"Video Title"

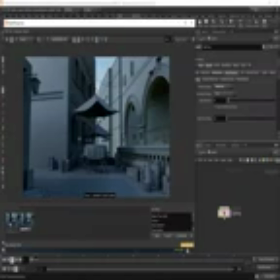739s
So if I switch back, you can see here we're getting that nice bit of bounce there, nice bit of bounce light, and that's really helping sort of sell the realism that little bit more. There's nothing worse than really black shadows. It just looks really unprofessional.
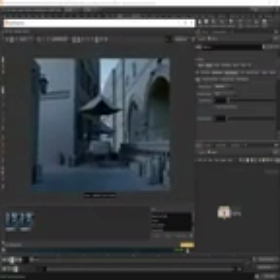758s
So just watch out for that and watch out for things falling into darkness. Let's also try turning on brute force as a secondary GI engine.
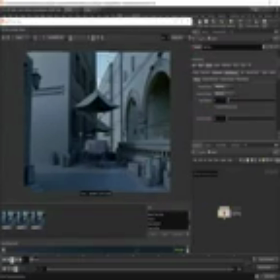769s
So that's going to give us even more bounce. But the issue with this is that when we're working with brute force GI, it's going to get noisier. It's going to get more difficult to clean. Our render times are going to get higher.
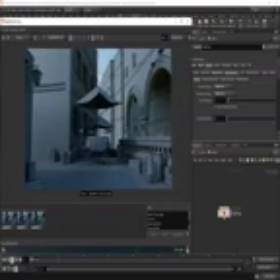784s
So even though we get more of a realistic sort of lighting scenario, our render times are going to be pretty high. So if we take a snapshot, we can see that took 16 seconds there.
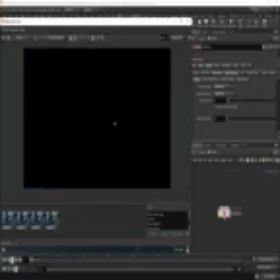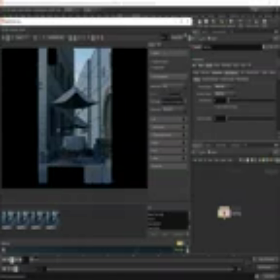808s
I'm just a little bit paranoid right now about this switching back to sRGB because that can really mess up the workflow if you start lighting in the wrong color space.
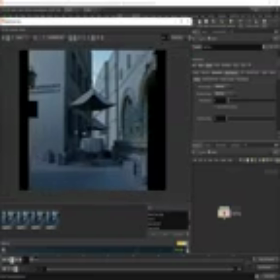So let's just compare that. That took 27 seconds. And we can see a little bit more bounce there.
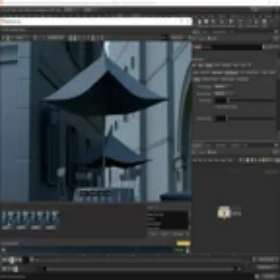829s
This is going to be a lot more noticeable when we've got textures and materials in there.
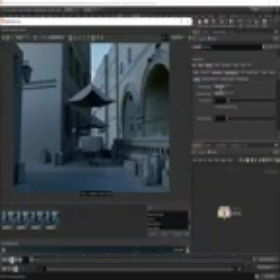837s
So right now, I'm not seeing a huge difference there, so we can turn that off, and that's going to save us a bit of time when we're moving lights around.
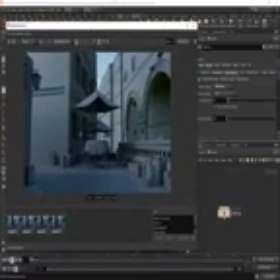850s
So the next thing to do will be to move on to adding in the sunlight.
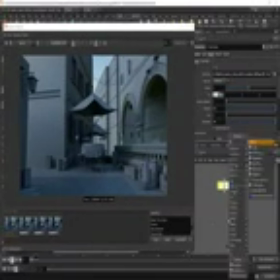856s
Let's drop down an RS sunlight. Color this yellow as well.
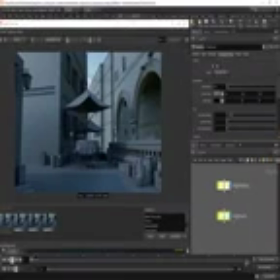868s
We'll go over to the environment shader. We don't need this, so we'll turn that off. So we don't need any environment shader in the sky. You know, we're using the HDRI for that. And towards the end, we'll actually turn all of it off, so the sky is actually black, so that we can composite our own sky in comp.
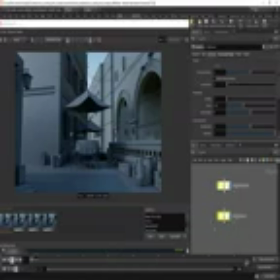889s
We'll leave the intensity multiplier set to 1 for now. That's fine. And what we'll do, I think we'll just nudge this into place.
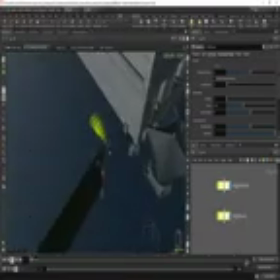898s
I'm just going to move this sort of in the area that the sun is coming from.
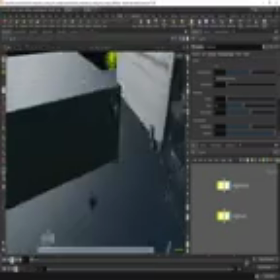907s
Just going to rotate that now.
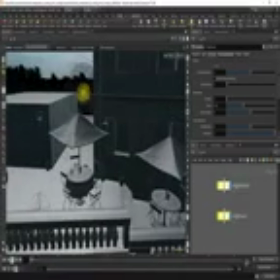913s
Excuse me. So we rotate this, I don't know, somewhere around this kind of angle.
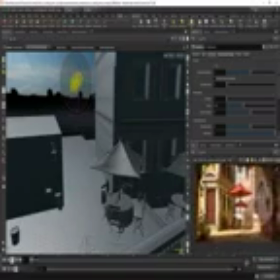921s
And it should be quite high in the sky. I mean, it sort of seems to me this is shot at around maybe 3 o'clock or 4 o'clock. You know, shadows are quite long, which means that I think the sun is setting just a little bit. So I don't think it's too late in the day, as there's a lot of ambience.
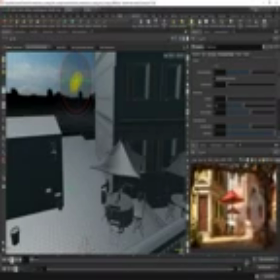940s
And that's one thing to watch out for, sort of knowing what type of day your concept is painted in. It's very important. So if this was getting later towards the night, then you'd want to set your
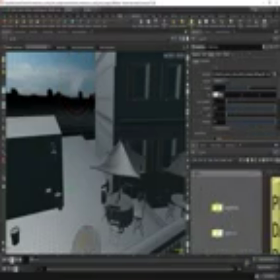958s
light dome, the exposure on your light dome, to a little bit darker. The tint would be probably bluer, but in this particular case,
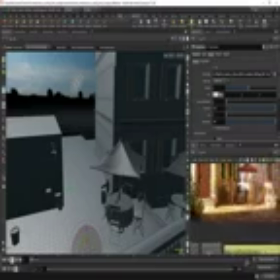969s
because the sun's higher in the sky, there's a lot more ambience, there's a lot more warmth. So what we'll probably end up doing is adding a little bit of color to this tint on the HDRI.
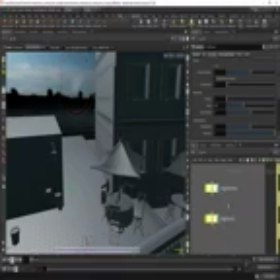980s
But first we'll mess around with the sunlight first, and we'll just see what that's doing for now.